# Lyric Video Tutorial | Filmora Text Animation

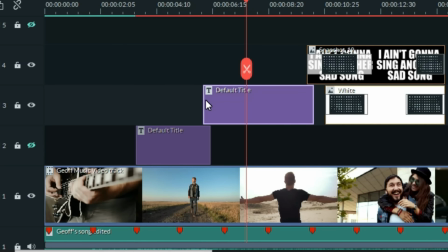That's because I'm really trying to follow the changes in his vocal, and when I add some of these animations, it changes how the text appears on screen.
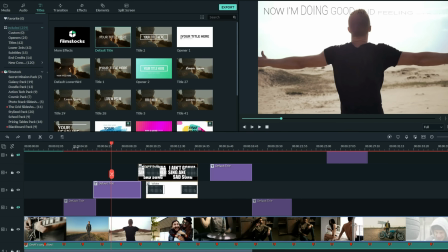Sometimes they come in a little more slowly, so I have to start them a little earlier.
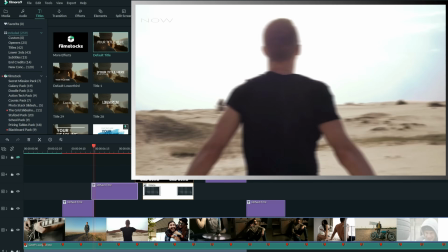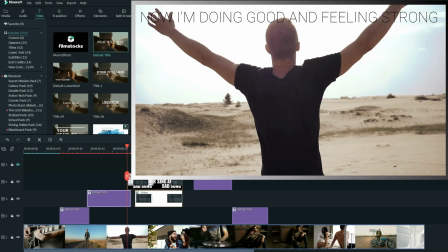One slightly different technique I used was on the chorus, where I did an overlay of see-through text.
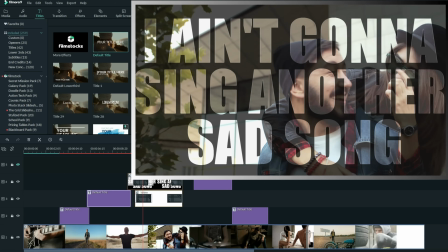Ain't gonna sing another sad song.
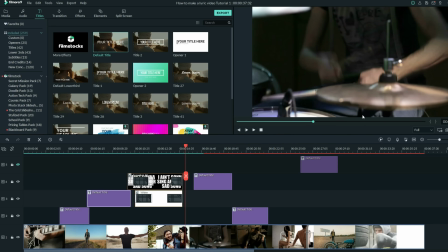This effect actually wasn't that difficult to pull off, and I'll show you how you can do it quickly.
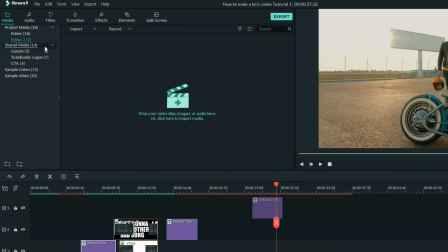What you want to do is shrink your project down, and in the upper left, click on Titles, and choose the default title text.
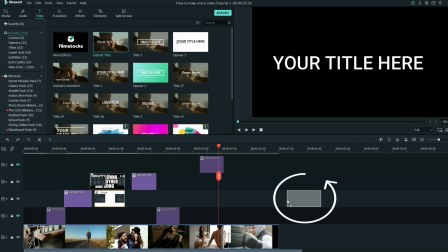Bring that down into your timeline somewhere outside of your project, where it won't interfere with what's going on.
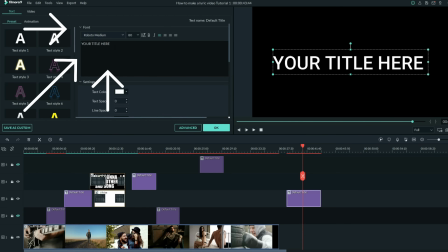Here all I did was I double left clicked on it and I changed the words to the lyric in the song.
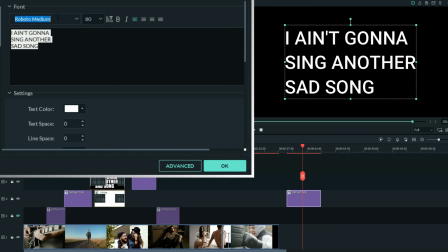Now, to make this work, I chose the font that I wanted,
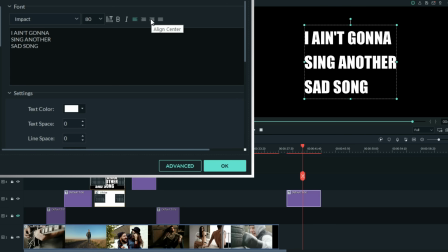and I used the centering option to make sure that everything was aligned dead center instead of to the left.
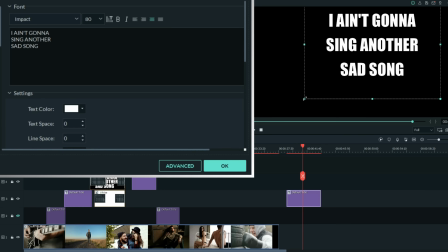Then from there, I increased the window frame size, and I also increased the font size.
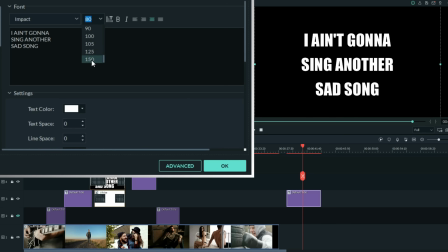Now, you notice that Filmora presets tell you that you can only go up to 150, but you can actually type in higher values.
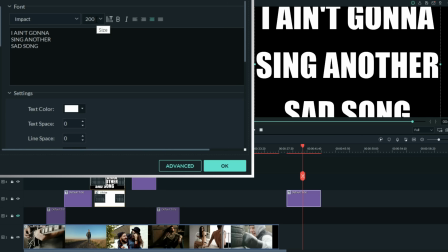I can get 200 in here and really get that text to look large. Another thing you may not know that you can do is you can change the spacing. If you go down below your text window in the settings, you'll see there's the ability to change the text space and the line space as well.
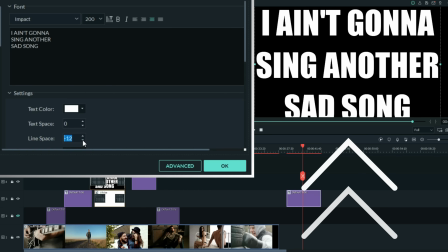Click on that to highlight it, and if you press the down arrow, these words will now come together and change the spacing in between each line.
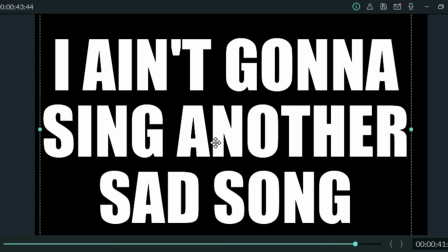Now, if you right-click up in your preview window, you can move this around,
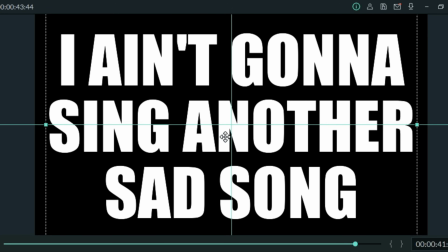and the centering lines will tell you when you're in the exact middle, up and down, and left and right, so that your text is centered.
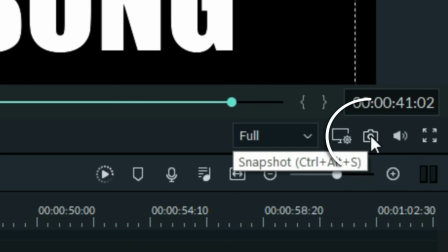Now from here, all I did was to take a snapshot of this under the preview window.
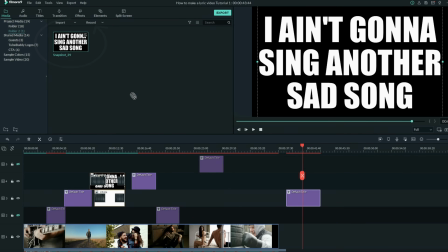That snapshot now appeared in the upper left. And by bringing that down anywhere onto my timeline, it overlays on top of my footage.
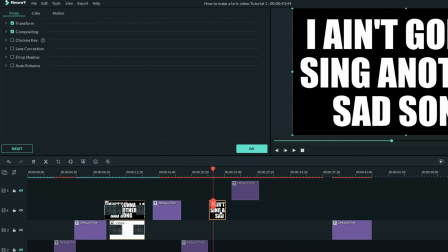But there's one more step to get it to be transparent. Left click on that element to select it, and in the upper left, activate the chroma key setting.
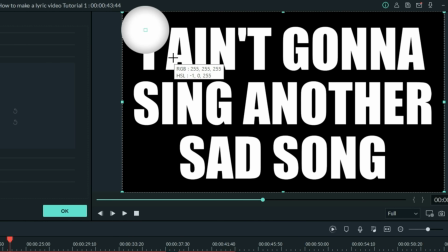Take the eyedropper and bring that over and click anywhere in the white of any letter so that we can remove the white and see through the letters.
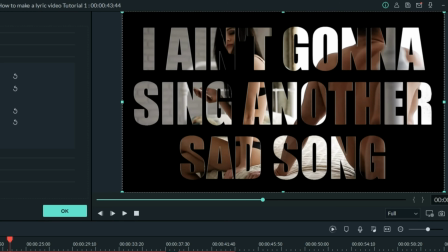Now you can see the footage showing right through the lyric.
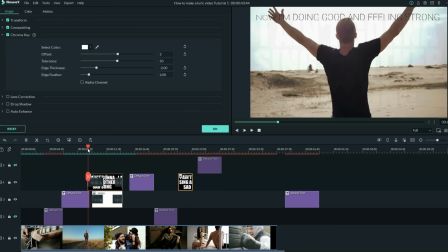The only changes I made in my actual application is I put a bit of a dissolve on so it would come in slowly.
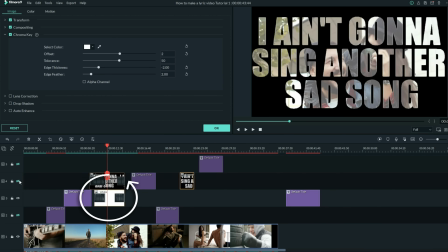And I also added a bit of white coloring underneath that so when the footage showed through, it was a little muted, not so strong.
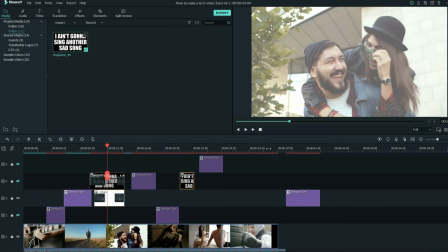That's a really simple effect that you can do too just by going to the upper left media tab,
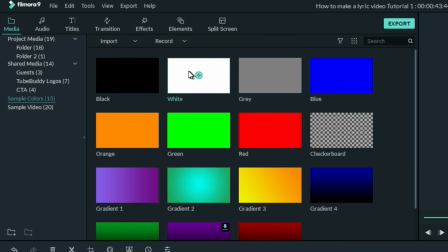scrolling down to sample colors, and choosing a color to bring down into your timeline.
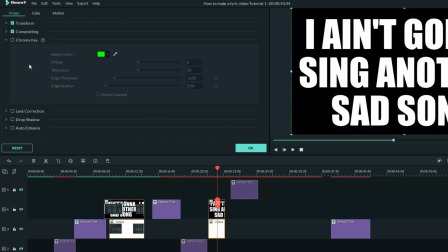By left clicking on that white, you open up the control options in the upper left, and in the compositing tab,
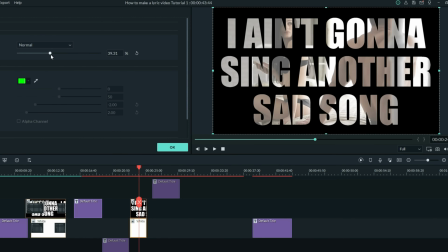you can dial back the opacity so that it will allow some of the footage to show through,
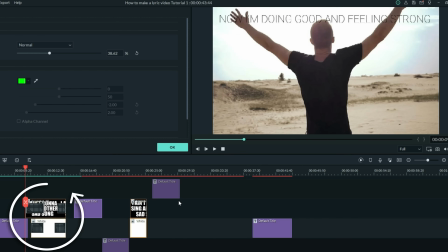but still allow you to read the text that you've overlaid on top. Putting a bit of dissolve transition at the beginning and the end of each really helps pull this together.
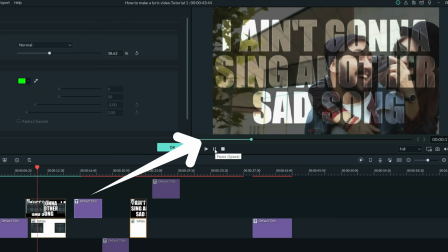I ain't gonna sing another sad song.
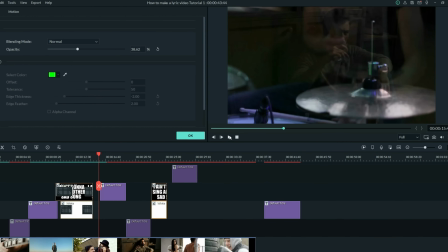And that's really all I did here to create a very simple lyric technique.
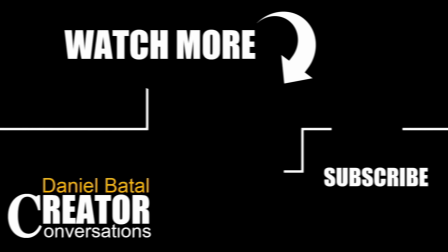If you want to learn more about Geoff Abraham's band, The Stone City, or want to learn more Filmora tips, tricks, and techniques, I'll put links down below. Try this yourself and let me know how it works out for you. Peace.